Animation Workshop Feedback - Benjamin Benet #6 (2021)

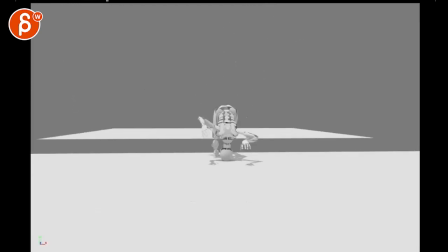0:03 All righty, let's play this in full, somewhat longer-ish. So there's some music that I synced it to, but I've removed that for now.
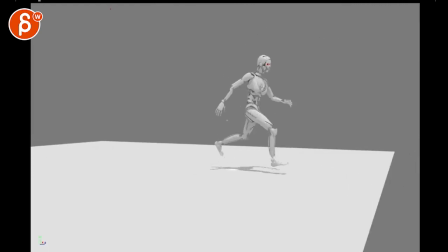0:12 That's totally fine. Kind of works as a mechanic shot. There you go. Oh, it's almost like a loop.
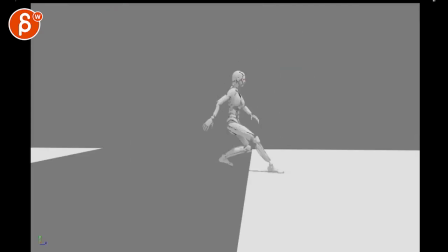0:18 Look at that.
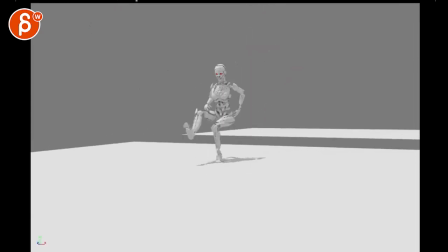0:22 All right. So the main impression is that the upper body feels very stiff.
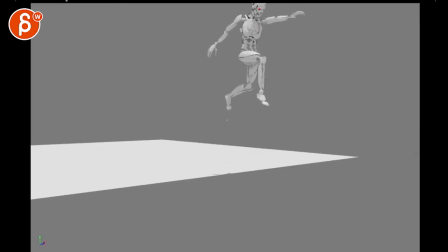0:31 this i like i like this kind of the hold and drop question
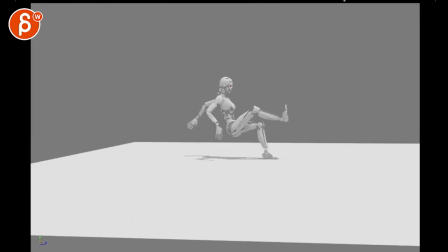0:40 is do you need that camera rotation
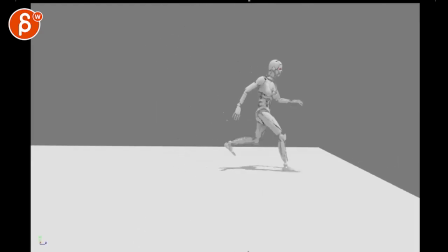0:45 through there i mean it gives it a bit of an interest i can see that so the main thing that i'm seeing here is that
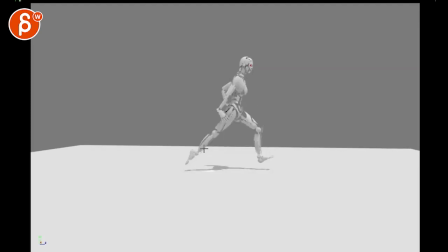0:55 there's a little bit of wonkiness in the mechanics where you have moments where doing the push-off, we suddenly have an overextension where that IK controller feels like it's here. Then you have a broken wrist here. This feels like that foot is up too soon. It will be a bit lower and then at the end gets up here.
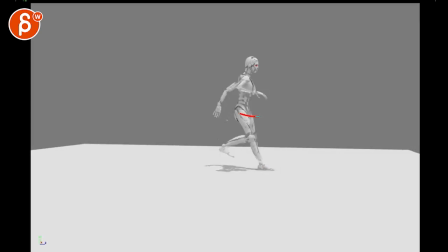1:14 But then once we get there, you have an overextension here where I feel like we will be sooner over that leg into a bend with the root. Arms feel a bit IK just because they're very straight and their path is no arc and there's a very sharp direction change there same thing here that goes back back and then bam doesn't have it doesn't have
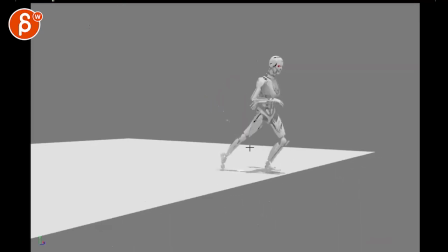1:38 ease in and out and a bit of an arc there again a lot of overstretched
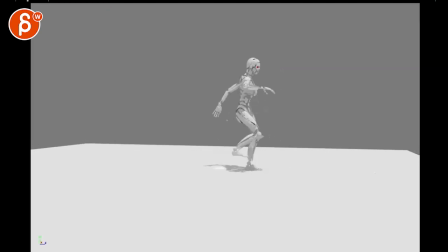1:43 legs through all of that I also feel like as this arm goes up I don't see anything in the chest where
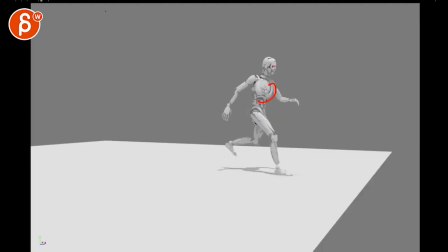1:50 there's a rotation in y to go I mean it's right there I say this and it's right there but then as you continue
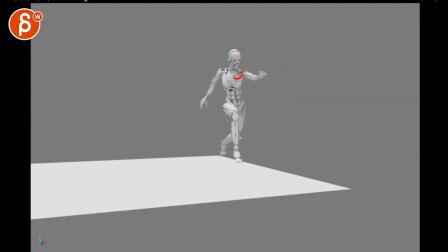1:57 like through all of this i feel like this needs to be slightly pushed i mean it's there i guess maybe i'm just not seeing it enough like the hip could also be rotated more this way
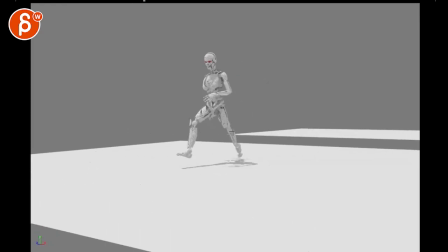2:07 but then as you continue i'm just looking at with all that arm movement
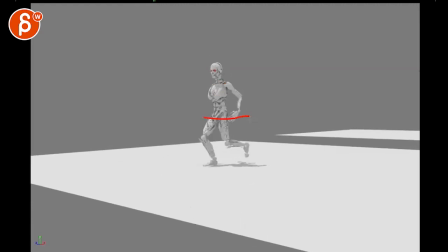2:12 i'm just not feeling there's enough influence even as you go back with that arm in that chest would have to go
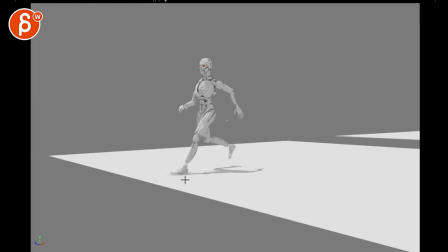2:17 back with it but it continues with some sliding over extensions
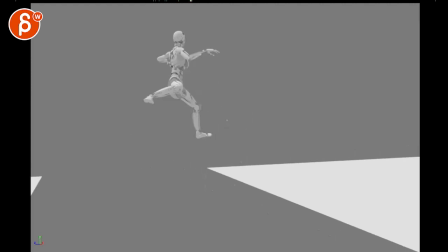2:22 some broken wrists where that push off it's
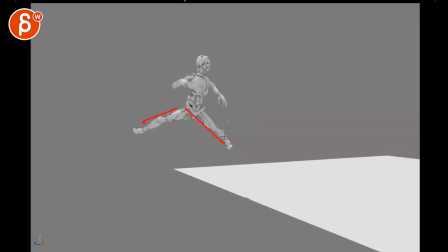2:28 good that there's a full extension on the push but then it starts to break again the silhouette's a bit wonky there same here with the arm bends like that
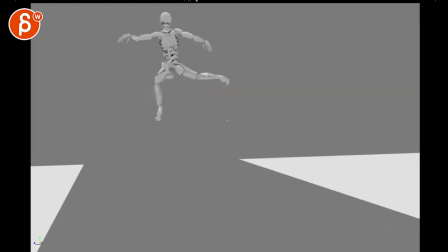2:38 just all feels slightly broken like there's an overall feeling of brokenness even
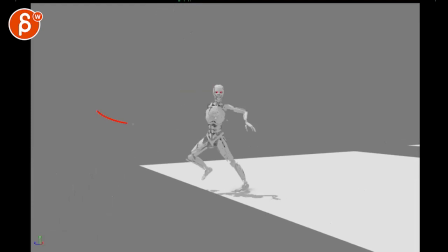2:43 when you jump into it with that twist there feels like the
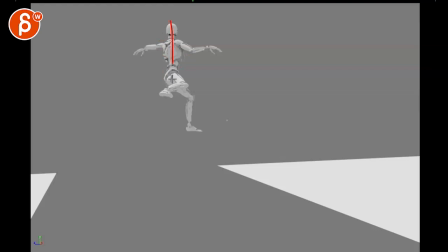2:48 upper body just kind of stays put yes there's a rotation why but it's all always so straight where
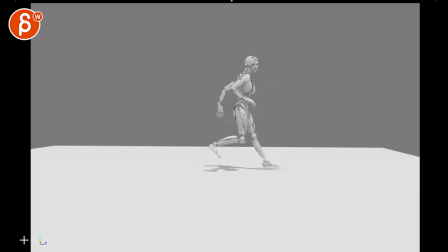2:53 i feel like i would push this where character might start there but then as this happens it might push forward for more of a a bigger run energy leaning forward so then you can go
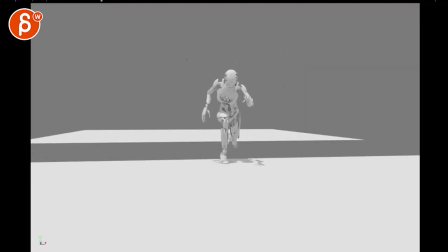3:08 back up here for the jump and then on that it will go backwards
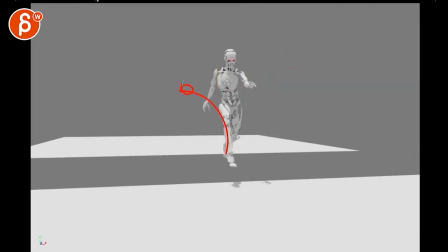3:14 a bit again the camera move makes it hard to see the line of action going back it's a bit of a a drag and then
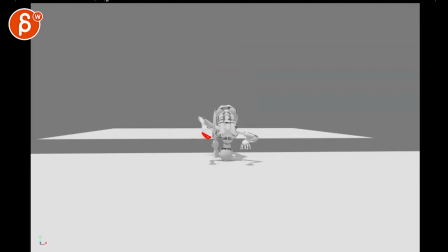3:20 going into this this also feels i haven't looked at it yet this feels really broken going in here but then arms are up into that stretch i might argue it's kind of a robotic thing so maybe you can do different things but again this feels like the eye case back there overextending with
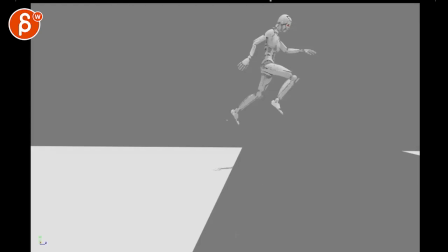3:34 the broken wrist so to me it feels like you want to really focus on the mechanics
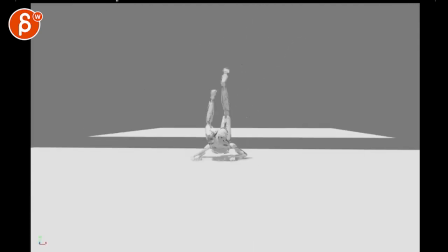3:45 and there's also something about jump roll continuing turn and then